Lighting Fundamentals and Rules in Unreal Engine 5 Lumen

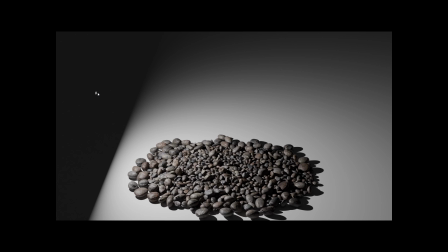And the size of the light depends on the distance from the
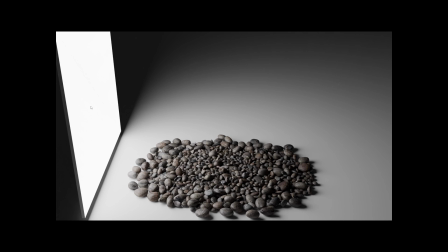object so if we use this big light and we move it way back in the distance the shadows the shadows it will cast will be like of a small light it's gonna have sharp shadows and if we move the light up
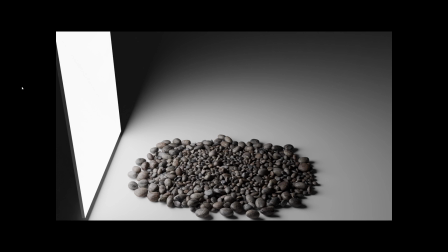close to the object then it's gonna have softer shadows so
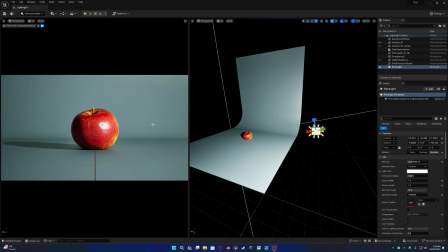this is how this apple would look like if it was lit by a really small light
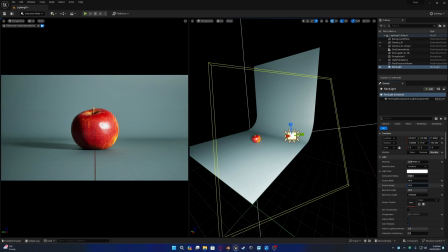and if and if we make the light much bigger you can see the shadows get much softer
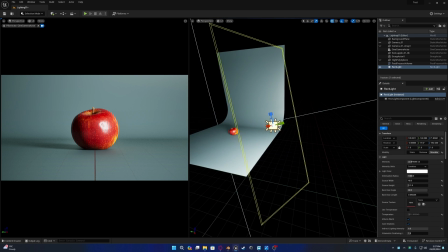and this depends on the distance so if we
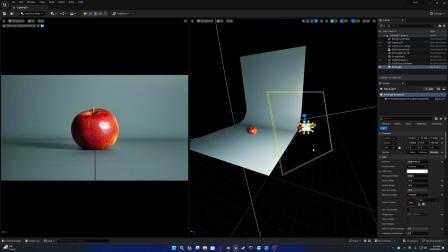make this light like this and
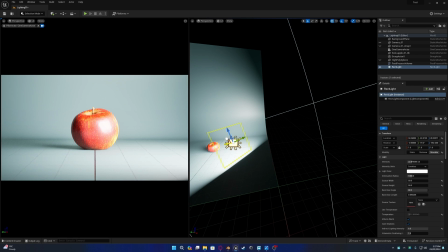we move this closer you can see the shadows getting softer of course the closer the light the brighter it will
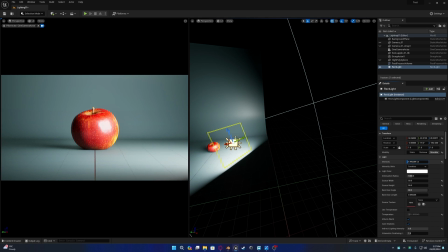be so we'll have to adjust the intensity according to the distance and if we
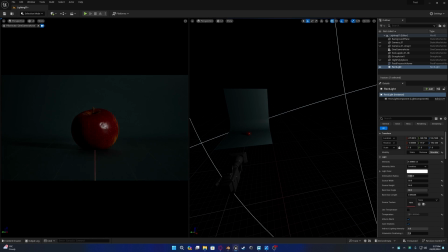move the same light really far back like over here and increase the brightness you
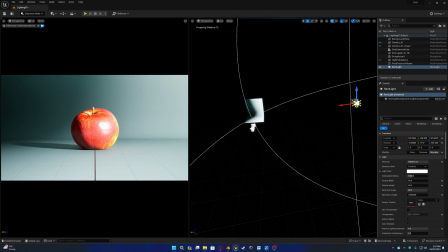can see the shadows are very sharp so the size of the light matters
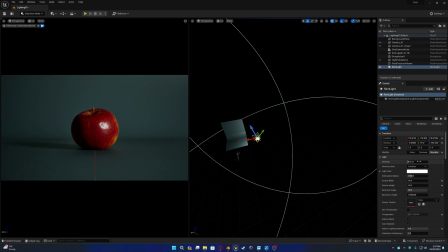according to the distance from the object as well this
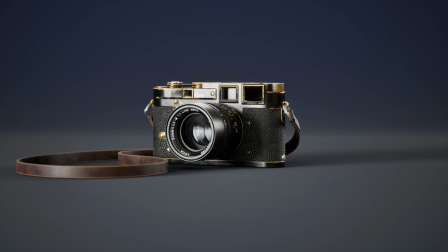video is a small part of my full course in which I
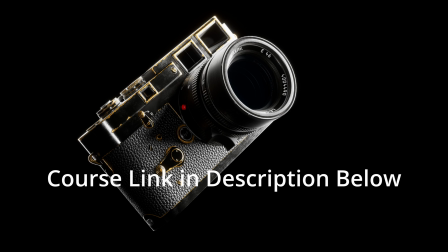teach you everything to do with lighting in Unreal Engine from
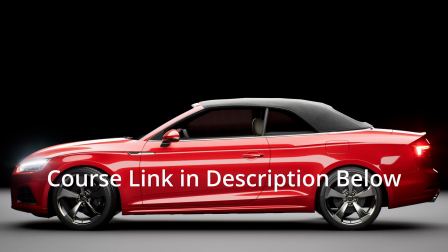product lighting to automotive lighting and some
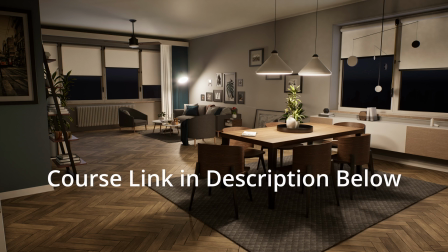interior architectural visualization to some exterior scenes.
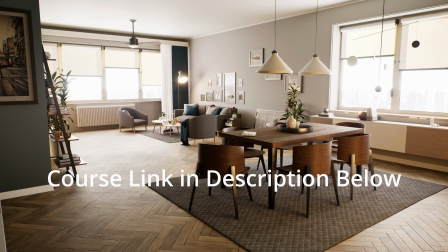If you want you can click the link in the description and check out my course.
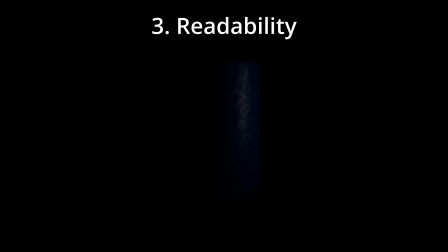Thanks. Now back to the video. So the next lesson is readability. This consists of two things. The first is adequate lighting which means to have enough lighting. As we can see in this scene we don't have enough lighting and in this one we can all agree that it's too bright, there's too much lighting. So to have enough lighting is the first thing and the second thing is object separation.
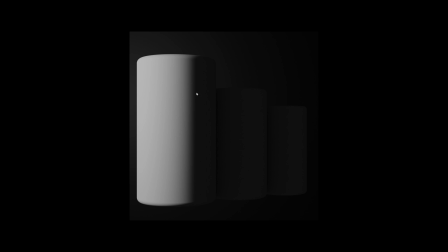So in this, the objects start to merge together and if we add a light over here, we can separate these objects. This is usually called rim lighting.
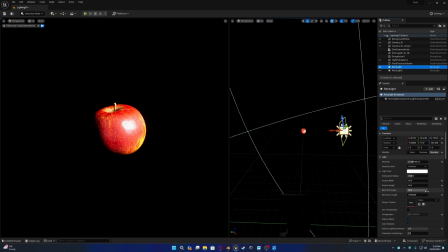So the first thing we want to do is get the right amount of light. It shouldn't be too dim or too bright. So once we get the right amount of light, we can see that this apple, the dark parts are starting to merge into the background.
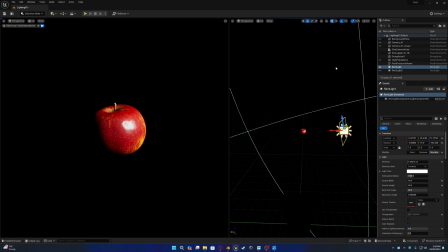So to fix this, to separate the object, we're going to add a light behind it. This basically is called a rim light and this carves out the object from the background.